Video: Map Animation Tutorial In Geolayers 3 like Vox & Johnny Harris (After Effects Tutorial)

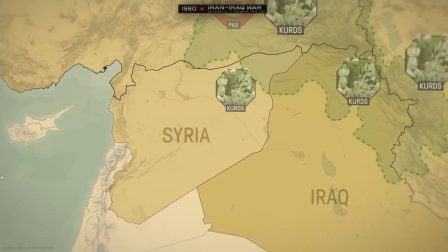[0:00]
So I've seen some pretty remarkable map animations like this in this one. But what takes your Geolayers maps from looking like this to looking like this?
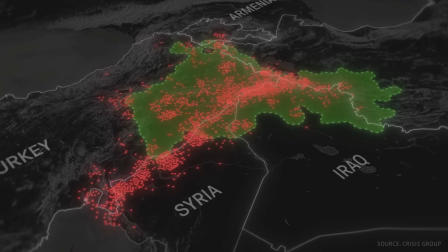[0:08]
For some reason, when I look at Geolayers videos on YouTube, I only find basic stuff like this.
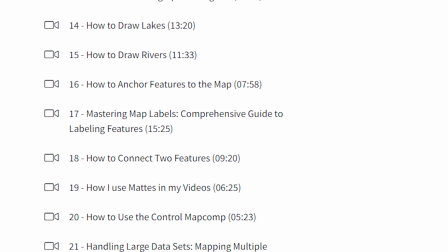[0:14]
So why do I see people paying hundreds of dollars on courses when making beautiful maps is easier than it seems?
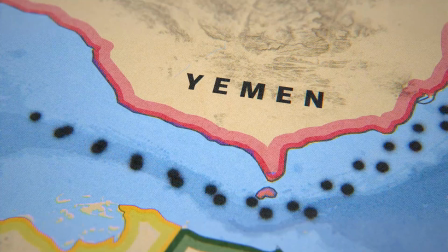[0:20]
In this video and series, I'm going to show you a few ways to make your map stand out from everyone else.
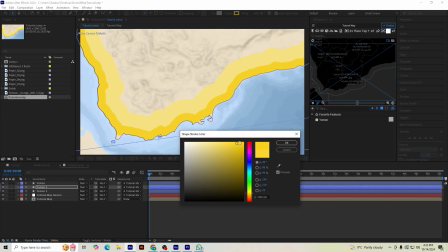[0:26]
For example, most people think there's only one way to outline borders, but I'm going to show you a unique way to do it using expressions.
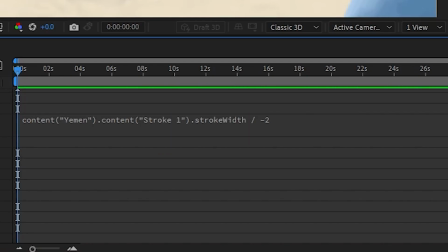[0:32]
And if you haven't used expressions before, don't worry, because I'm going to make it super simple. And I'll also leave them in the description so you can copy and paste it into your own project.
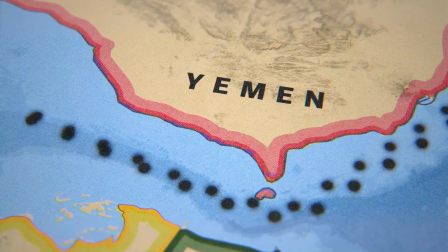[0:42]
And usually I see people make routes like this by hand, because a typical leap doodle won't work in this situation.
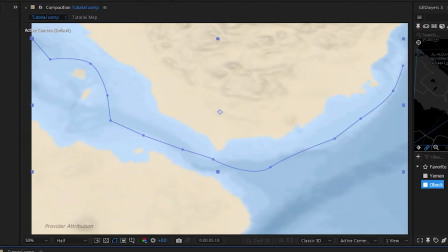[0:49]
And since this is something you have to do a lot, I'm going to show you a faster way to do it that would literally save you hours.
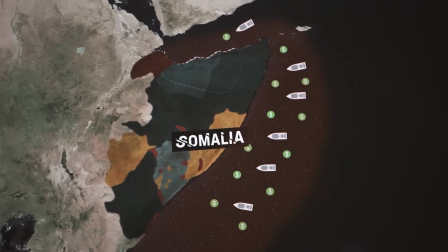[0:55]
And finally, I want to show you a really simple thing I see people like Vox and Johnny Hewis get wrong all the time.
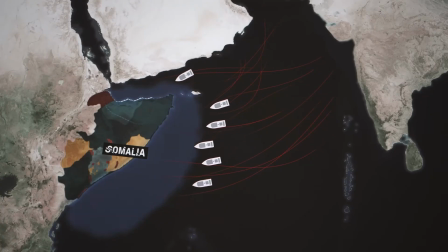[1:01]
Once you see this is something you could never unsee. The first thing we want to do is create our map comp.
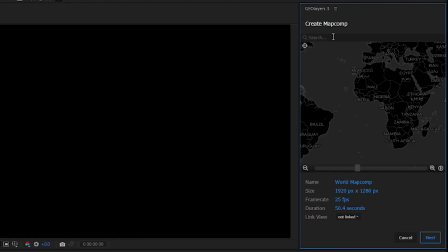[1:08]
So I've already got one created, but you're not going to have any. I'm here on a new composition. I'm just going to name this map something like tutorial map, and I'm just going to leave it at 25 FPS and 1920 by 1280.
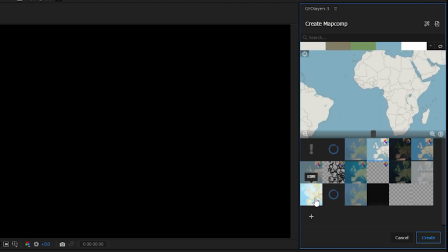[1:19]
And I've already created a custom map for this desert color in map box, so it should be here somewhere. So I'm not seeing it in here, so I'm just going to go ahead and re-import it. So if you control click this button up here, you could just paste in your link.
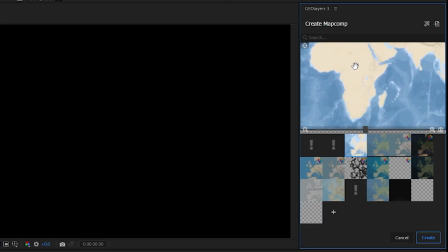[1:30]
Okay, so now it's loaded in, and this is indeed my map comp. I'm just going to go ahead and create it now.
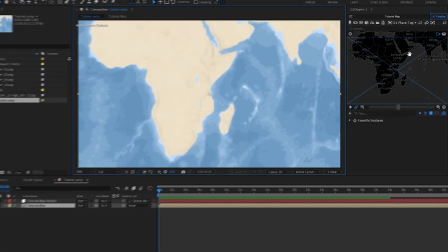[1:35]
Okay, so it's created here, and the first thing I want to do is position our map to where we actually want our animation to be.
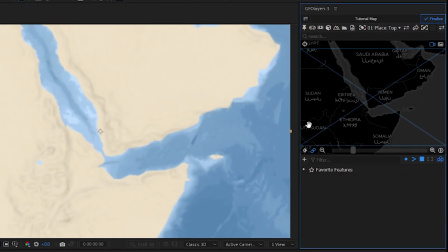[1:41]
And we're going to do this little area of Yemen, this little river area here, which acts as a choke point.
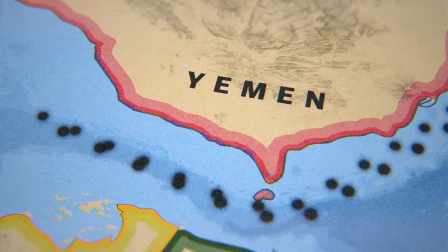[1:46]
So the first thing I want to show you how to do is go ahead and do those borders that you see. A lot of times Johnny Hurst would do these, or you see these in Vox videos as well.
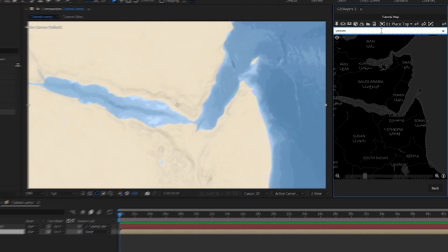[1:52]
So the way we do it is a little interesting, so let me go ahead and get into it. I'm going to come up here and grab our landmass of Yemen and just download that into our browser view.
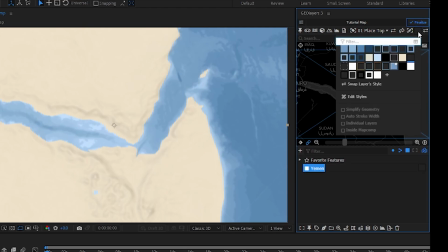[2:00]
We need to come in here and create a custom style for this, so just come up here and click the style button and click the plus right here and just create a custom style.
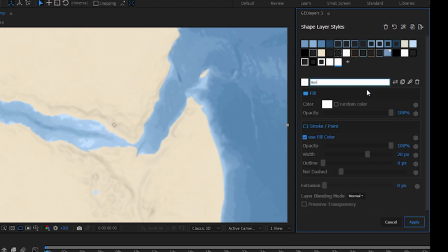[2:07]
So I'm going to turn on the stroke and fill for this custom style, and we're just going to call this something like border. So you just leave everything else the same and go ahead and hit apply.
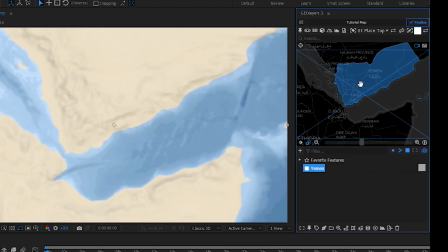[2:13]
So I'm going to go ahead and zoom in just a little bit more here, just so I can see everything a little bit better. And I'm going to go ahead and draw this in our composition.
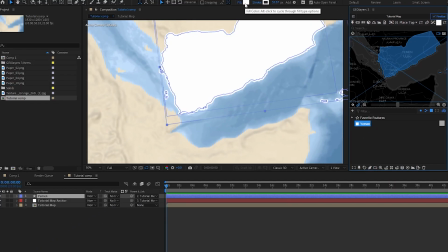[2:19]
Okay, so now it's drawn in my composition here. I'm going to go ahead and turn the fill off, so we're just left with this border. And now we're going to add our first expression. Essentially, what we're going to do is make this an inner stroke, and then we're going to duplicate that inner stroke each time, expanding it just a little bit.
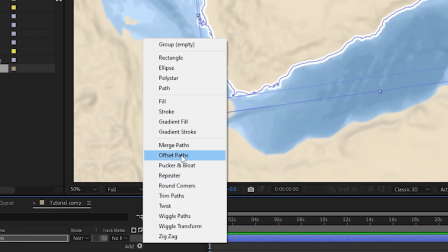[2:33]
So the way we could do that is we could come add, we're going to do offset paths, and we have our stroke right here for Yemen.
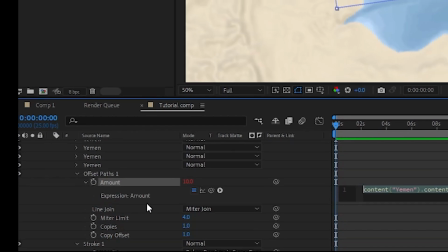[2:38]
I'm going to come into the offset paths, and I'm going to hit alt to create an expression. And we're just going to do a really simple expression.
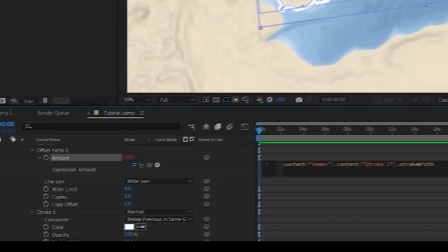[2:42]
We're going to take the expression pipwip and pipwip dips to the stroke width, and then we're just going to come in here and do divide by -2, and that's going to put our stroke on the inside,
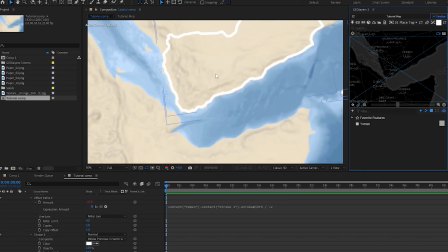[2:51]
so you can see it changed just a little bit. Okay, so you can see that give it an inner stroke.
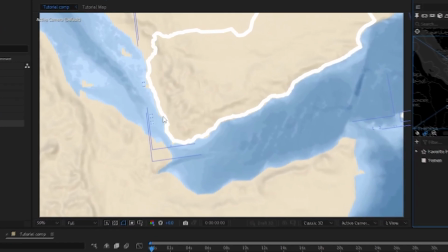[2:54]
It does look like it's not completely on our country, but that's just because we haven't finalized our map comp yet, and the shape layer is simplified.
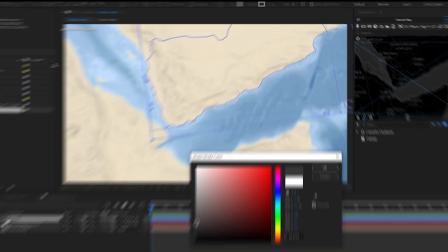[3:00]
So now that we've got this, I'm going to go ahead and set this to 2, and I'm going to come up with like an off black color, just something super light between black and white.
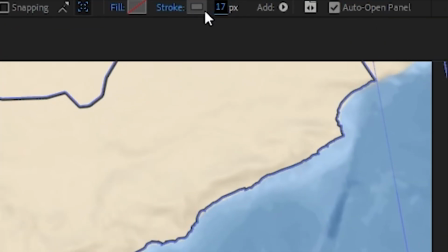[3:08]
And I'm just going to duplicate this and go ahead and bring this up now. And I'm going to set this to yellow color. So I don't want to make this one too thick.
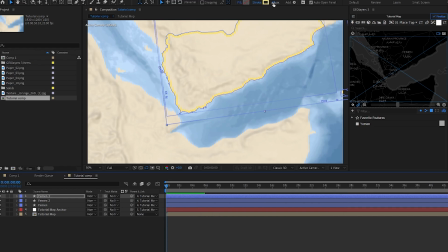[3:13]
I think like that's good. And I'm going to duplicate it one more time. And this one's going to be a lighter yellow color, and I'm just going to make it a little bit bigger. Okay, so I want to bring both of these under our black, so our black sits on top.
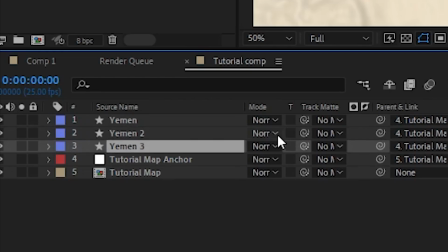[3:22]
And then I want to be 3 under 2, so our dark color is on top of our light color. And I think it's looking pretty good.
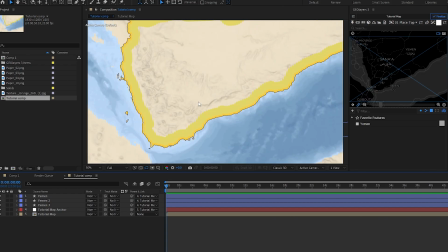[3:27]
I'm just going to zoom in so it's a little bit easier to see. So I am going to add some texture to this, and that's going to make our colors look a little bit better,
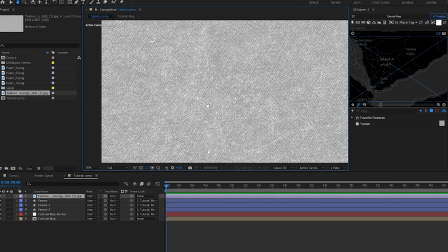[3:32]
and everything's just going to look more cohesive. So I have this grunge texture I'm going to go ahead and bring in, and you can see it kind of has like a halftone dotted texture going all across the image. That's just going to give our map just a little bit more realism. So I actually want this to be inverted, so I'm just going to go ahead and drag an invert effect, and this way when we apply multiply, it doesn't mess with our image colors too much.
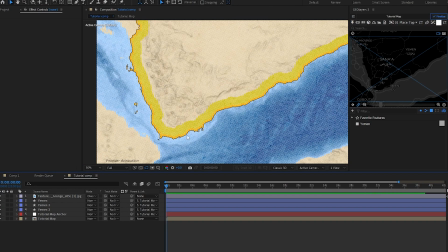[3:50]
I'm actually going to set this to overlay. Okay, so I think that's looking pretty good, and you can see it kind of darkens our colors here and just makes them look a little bit nicer.
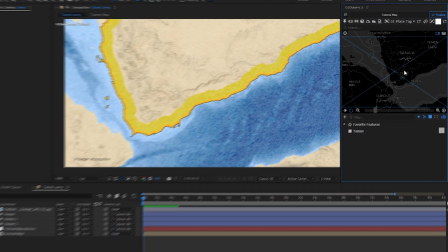[3:56]
So I'm going to go ahead and actually keyframe our animation now. I do want to come over here and just have a little bit of a tilt, something like this.
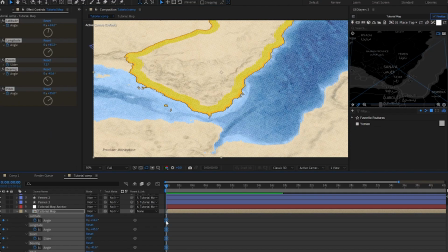[4:02]
So I'm going to go ahead and set a keyframe for that, and I'm going to select these keyframes and just bring them out. And I actually want to start up, so let me just go up with it.